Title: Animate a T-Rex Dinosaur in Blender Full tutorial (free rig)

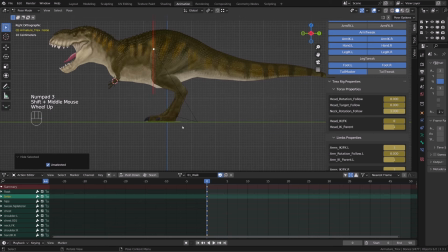(4:15)
From there, I will create the first pose, the contact pose. And I will start with the left leg, so I will move the left leg forward and the right leg backward. This is a moment where the weight of the character is falling downward,
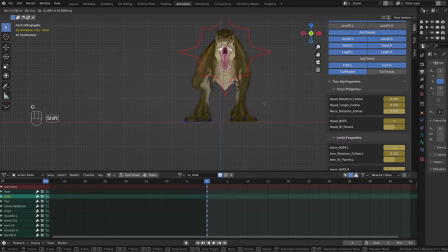(4:28)
so I will slightly push the character down toward the supporting leg, the front leg.
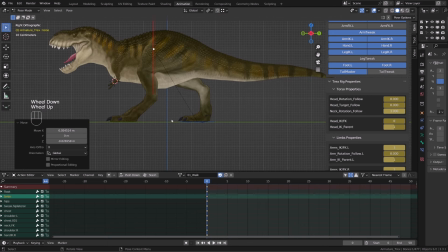(4:35)
Don't push the offset too much, as this is not the most extreme pose for this controller.
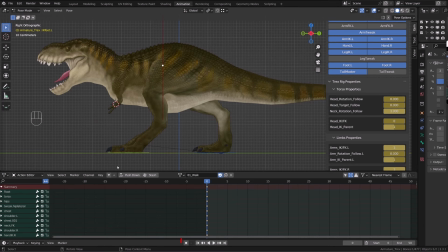(4:41)
If I now check my timeline, my character will reset its pose because I'm not recording what I'm doing. So I will press Ctrl Z to undo that. I will check and enable the auto keying, and I will add a keyframe on all my controller on the first frame.
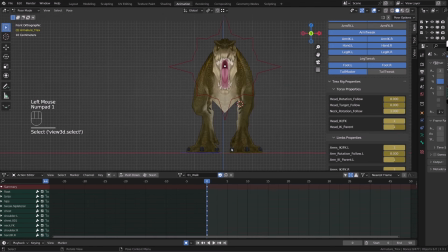(4:57)
If I now switch to front view, that will be better to slightly tighten the feet. The faster you animate a walk or a run, the tighter will be the feet onto a centered line.
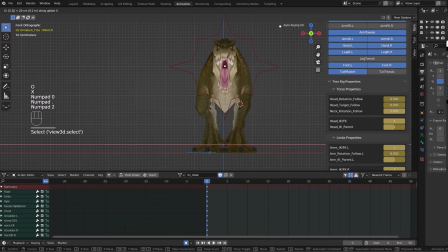(5:09)
But since your creature is pretty heavy, you want to keep a large stance. So I just offset the feet by 0.2 units toward the inside. All right, let's move on to the next pose. I will arbitrarily jump to frame 5,
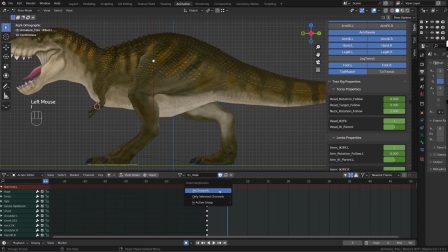(5:22)
as I absolutely don't care about timing at this stage, and I will insert a keyframe on all controllers.
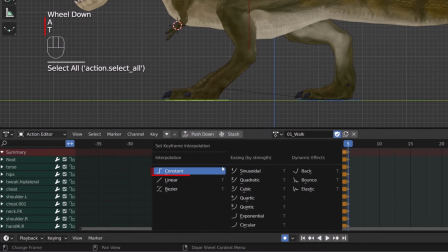(5:29)
I will select all the keys with A and press T and switch to constant interpolation, also known as depth.
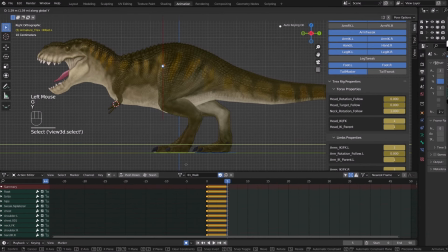(5:35)
I will bring the front leg back, just beneath the center of gravity of our character,
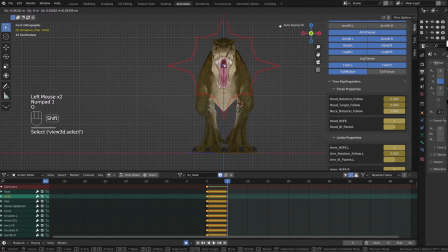(5:41)
and I will push the torso or the center of gravity up and slightly toward the other leg, but I will keep it beneath the supporting leg.
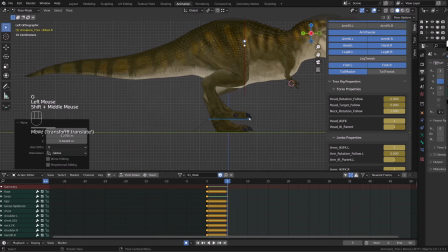(5:51)
Now I will bring the other leg more or less at the same level, but I will raise it so that it doesn't touch the ground. I will press Alt-H to expose all the controllers, as I will mainly use the foot roll mechanism to rotate the foot forward.
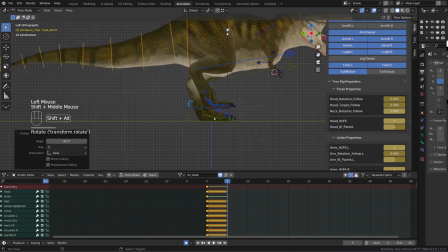(6:06)
From there, we need to pose the fingers. I will first select the outer palm bone and slightly rotate it backward. Then I will select all the palm bones, I will switch my rotation mode to local,
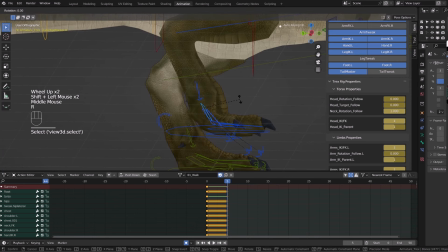(6:18)
and I will press R to rotate, and rotate along the X axis to curve them back.
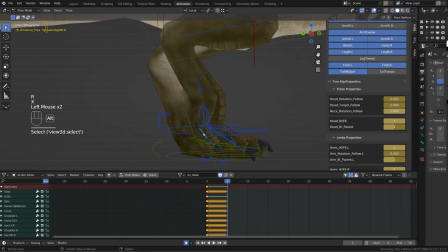(6:25)
Then I will select the curl bone that allows us to curl all the fingers at once,
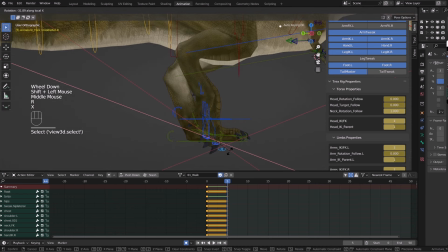(6:31)
and rotate them also back along the X axis.
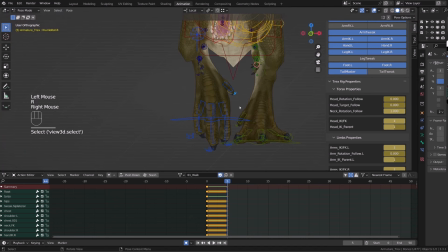(6:35)
The foot animation is going to be one of the most important for this walk, because a lot happened here.
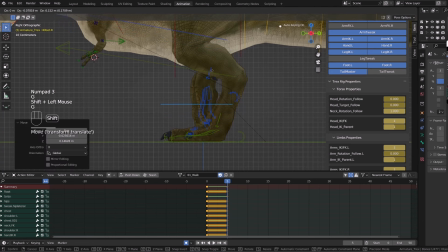(6:41)
Now that my foot is posed, I will raise it so that it doesn't clip with the ground,
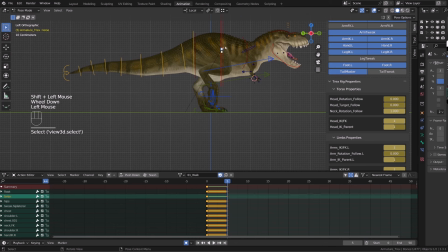(6:47)
and I feel like I need to push the torso a little upward and more onto the supporting leg. I will also add a bit of rotation toward the supporting leg as it's trying to raise the right leg. Now that we have those two poses, we can almost create all the poses.
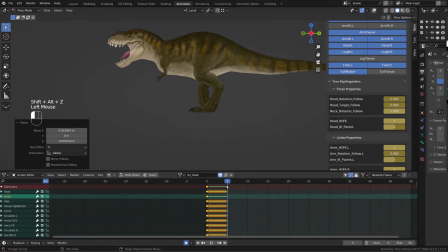(7:05)
Just a little tip, you may see hiding and re-enabling all the controllers.
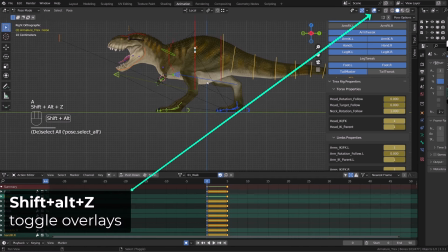(7:10)
I'm just toggling the overlays by pressing Shift-Alt-Z. So now, on frame 0, I will select all my controllers with A, press Ctrl-C, I will go to frame 10 and press Ctrl-Shift-V to paste the mural pose.
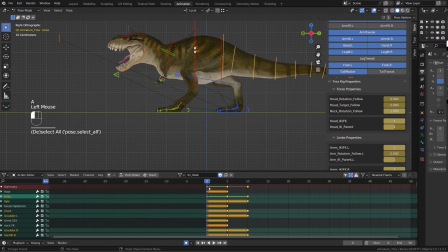(7:26)
From there, I will select all the keys on frame 0 by selecting the first on the top in the summary, press Shift-D and move it on frame 20. And then I will copy the pose on frame 5 and press Ctrl-Shift-V to paste it mirrored on frame 15. Then I can go on frame 20 and press Ctrl-End in the action editor.
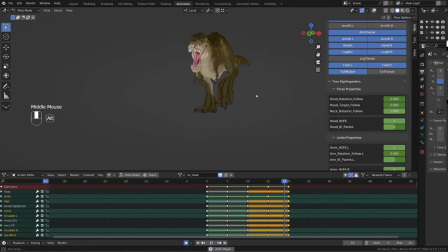(7:45)
This will set the end of the action or the timeline. And when I hit play, I can start to see my current walk cycle.
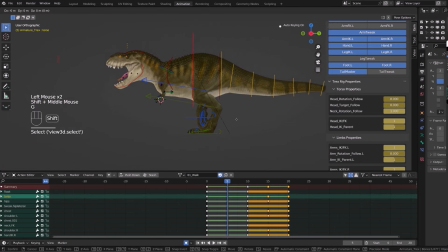(7:53)
So what I felt with the cycle as it is that during the passing pose, the center of gravity is a bit too much forward. So I will adjust the pose on frame 5 and then just re-mirror the pose on frame 15.
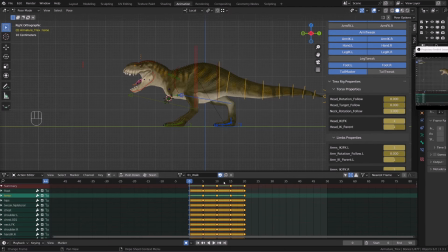(8:06)
Let's spline the foot motion. Before I switch to spline, I did a little timing pass off camera.
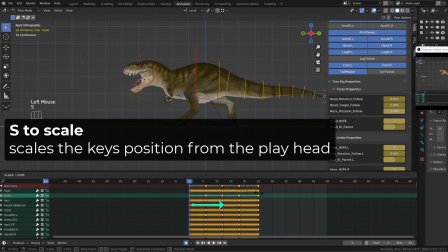(8:12)
And it feels better to have this cycle over 50 frames, at least for the moment.
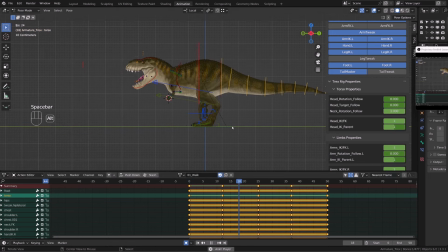(8:17)
So I will scale my keys to distribute them over 50 frames.